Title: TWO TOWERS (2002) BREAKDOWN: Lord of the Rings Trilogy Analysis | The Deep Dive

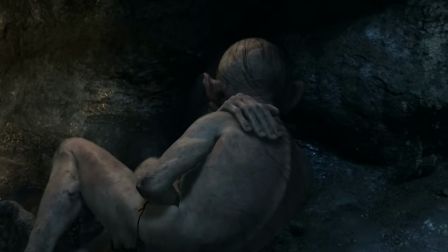Yes, notice how Sméagol uses his right hand to pet and to soothe his Gollum side.
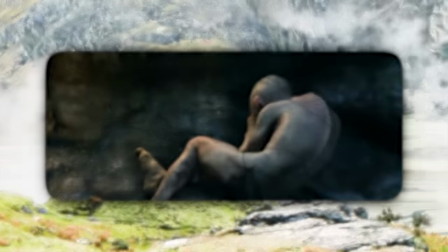And this brings us to our opening clip.
What did they steal?
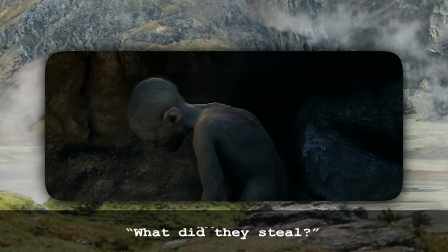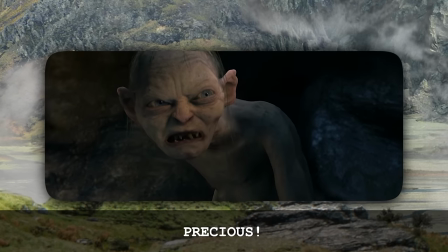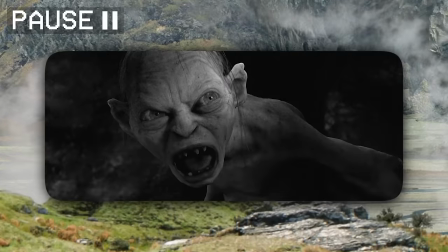The savage chaos tells Faramir everything he needs to know about what Frodo is really carrying.
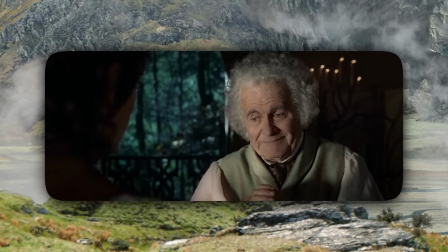Originally, Jackson planned to have a Gollumized version of Frodo that Faramir would see when he lifts the ring chain from Frodo's neck with the sword.
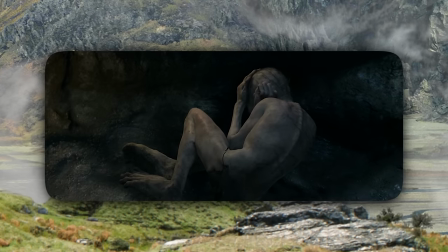They wanted to cast the ring as a metaphor for addiction, that even seeing addiction's physical effects is not enough to stop you from wanting it.
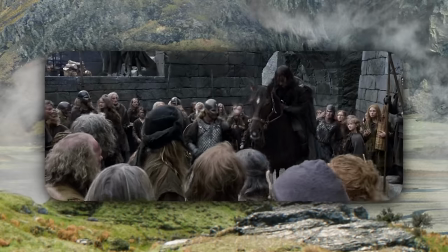So Aragorn makes it to Helm's Deep, and they prepare for Isengard's host to arrive. This shot of the causeway establishes some wonderful scenic geography.
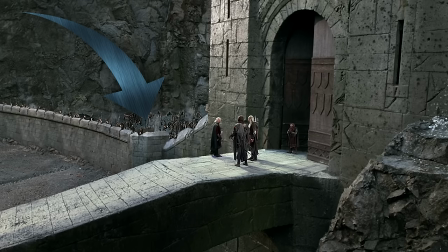We see the front gate and the bridge, and then the curved wall behind, and then in the foreground, the little ledge that will later be where Aragorn and Gimli creep around to do the toss me maneuver.
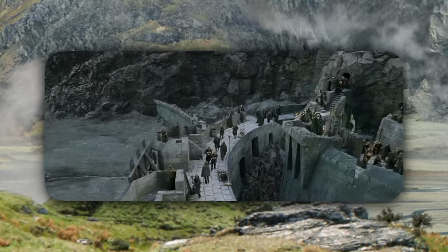A few shots after this gives an even better sense of the layout, merging the digital outer wall with a practical facade that the actors walk upon.
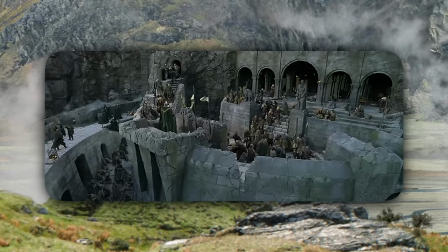All of this just works together to make us feel like Helm's Deep is a real fortress that we could walk around, so that we feel that claustrophobia when the Uruk-hai breach it later.
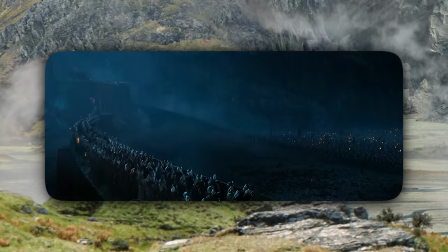So when setting up this battle, Peter Jackson said that he was inspired by the 1964 film Zulu,
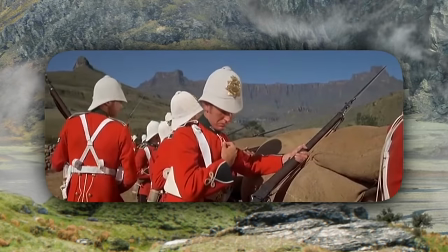which depicted the Battle of Rorke's Drift between a British army detachment and the Zulu in 1879.
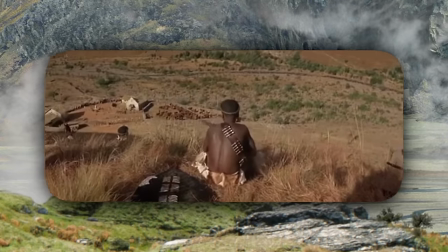Jackson said that with all great war movies, the buildup to the battle is as important as the battle itself.
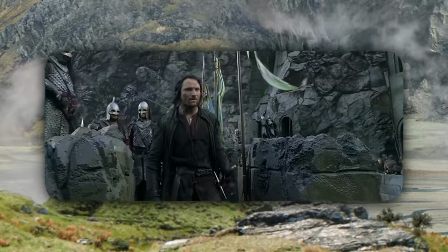Aragorn begs Theoden to send out riders for aid, but Theoden just doesn't trust Gondor.
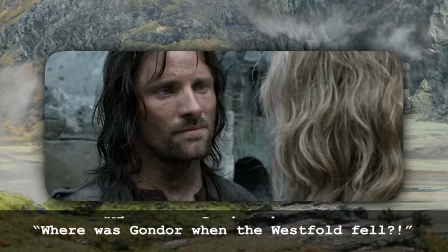Where was Gondor when the Westfall fell? Where was Gondor when our enemies closed in around us?
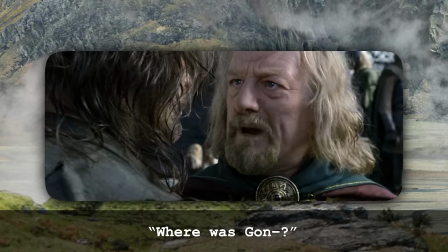Where was Gondor?
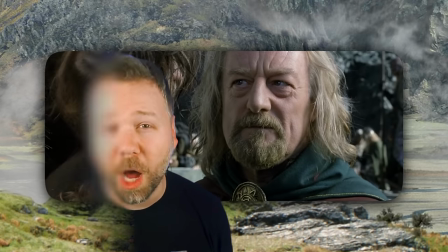Yes, we must imagine that Theoden was about to say, "Where was Gondor when my son Theodred was taken from me?"
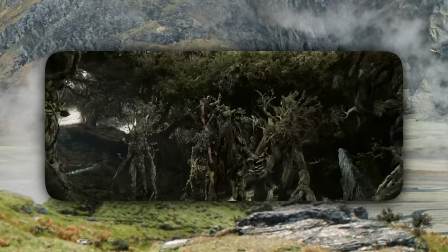Meanwhile, Merry Pippin and Treebeard assemble the Entmoot! These other trees were all designed by Alan Lee to reflect the biodiversity of tree species.
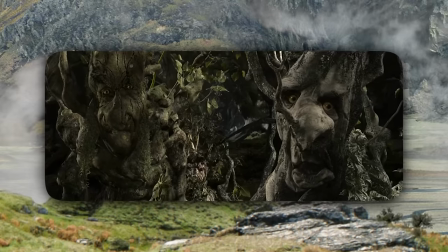We got a willow, we got an oak, chestnut, ash, etc.
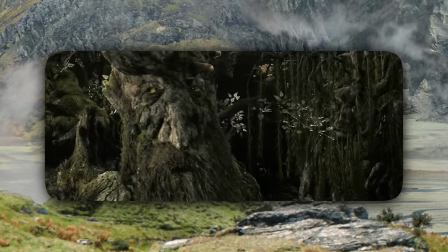Their twisted faces and crooked noses come directly from Alan Lee's artistry style in his illustrations in the book Fairies.
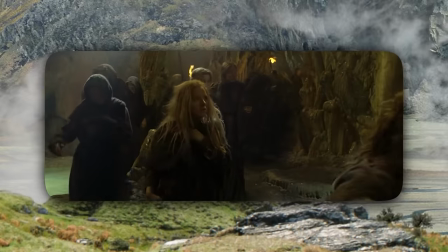Meanwhile, the forces of Rohan move the women and children into the glittering caves, including this extra with blonde hair.
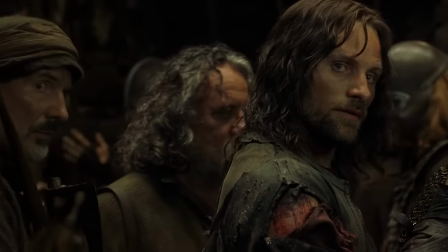This is actually Elijah Wood's sister, Hannah Wood. Meanwhile, the Rohan men who have seen too many winters include cameos by Alan Lee and production designer Dan Hinna.
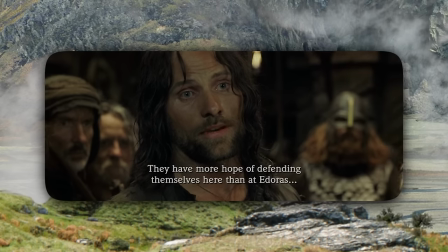Aragorn and Legolas argue over whether these men have any hope. Legolas switches to Elvish to spare their courage.
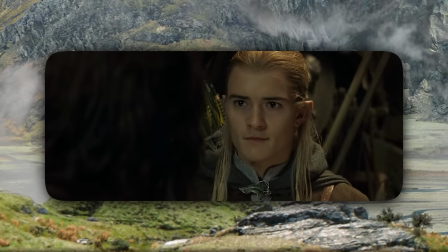Then I shall die as one of them.
Aragorn's outburst in the common tongue sobers these men, yet also earns their respect.
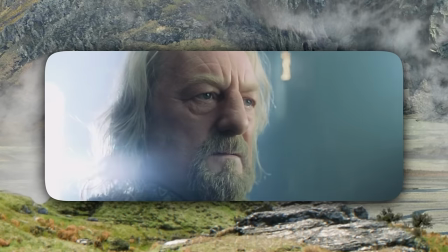Gamling armors up King Theoden, who waxes poetic.
Where is the horse and the rider?
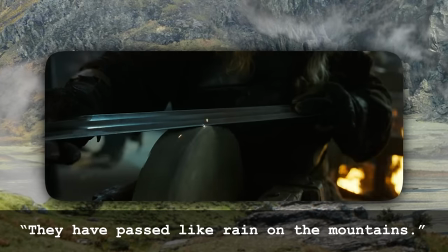Where is the horn that was blowing? They have passed like rain on the mountains, like wind in the meadow.
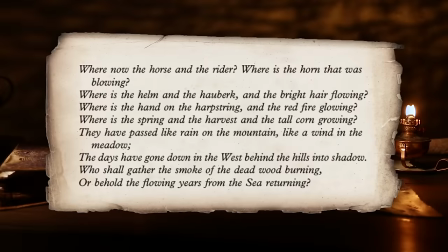This poem actually comes from Aragorn in the King in the Golden Hall chapter of Two Towers back in Edoras.
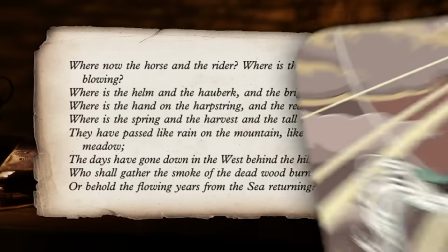It's the lament of a modern-day poet in Rohan thinking back on the historical figure of Errol the Young and how the best days of Rohan were behind them. And
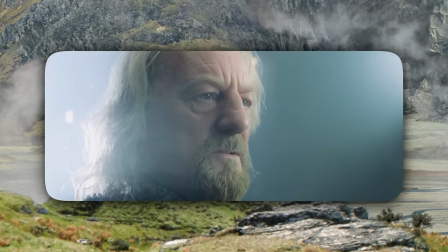I love this. For all of Bernard Hill's lines here, they actually recorded him speaking in slow motion and then sped up the footage in post-production.
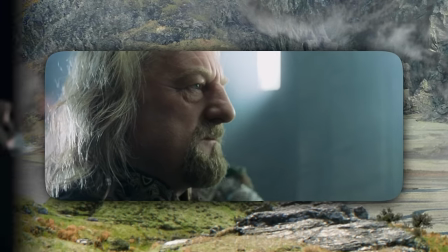And it results in Theoden's words having this kind of dreamy quality, kind of like we're back with Captain Smith watching the Titanic sink around him.
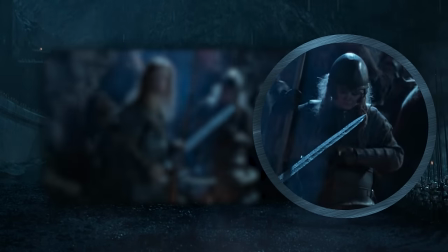How did it come to this?
Aragorn sees these two boys. On the right is actually Viggo Mortensen's son, Henry, but the one he talks to is Haleth, son of Hema.
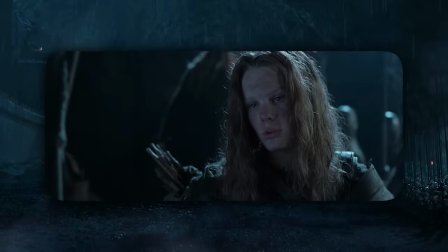Hema, the Edoras guard who got killed by the Warg scout. He's played by a kid named Callum, who's the son of co-writer Philippa Boyens.
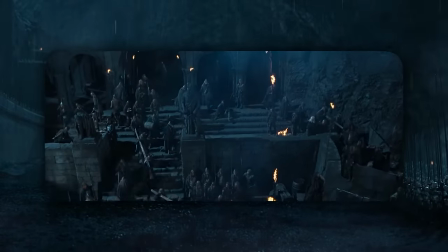Being Hema's son is why he's been around the other men who think that they won't survive the night. He's not as clueless as the other kids, but Aragorn reassures him.
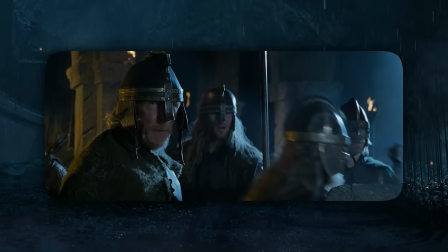There is always hope.
And a horn blows and the elves arrive.
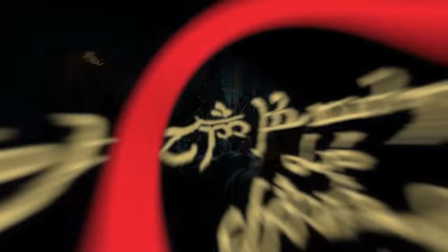And notice how their marching doesn't sound as heavy because they're elves, they're lightweight. In the book, the elves do not come to Helm's Deep, and they kind of drop out of the story at this point.
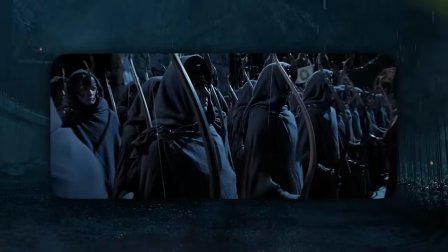Jackson and Boyens brought them in as a reference to how in the appendices of Return of the King,
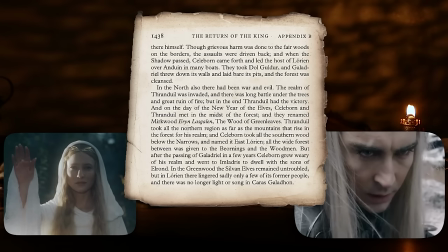we learn that Galadriel and the elves of Lothlorien and Thranduil of Mirkwood were fighting other armies from the north during this time,
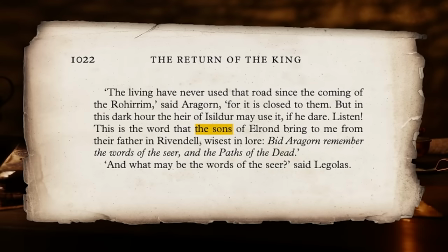and how later Elrond would send his two sons to Aragorn during Return of the King.
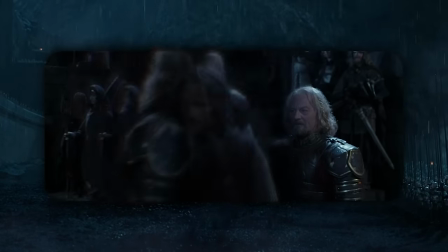So the elves are helping, and they just wanted a way to dramatize that. It's also just so important thematically to inspire the audience with the hope of the last alliance living on.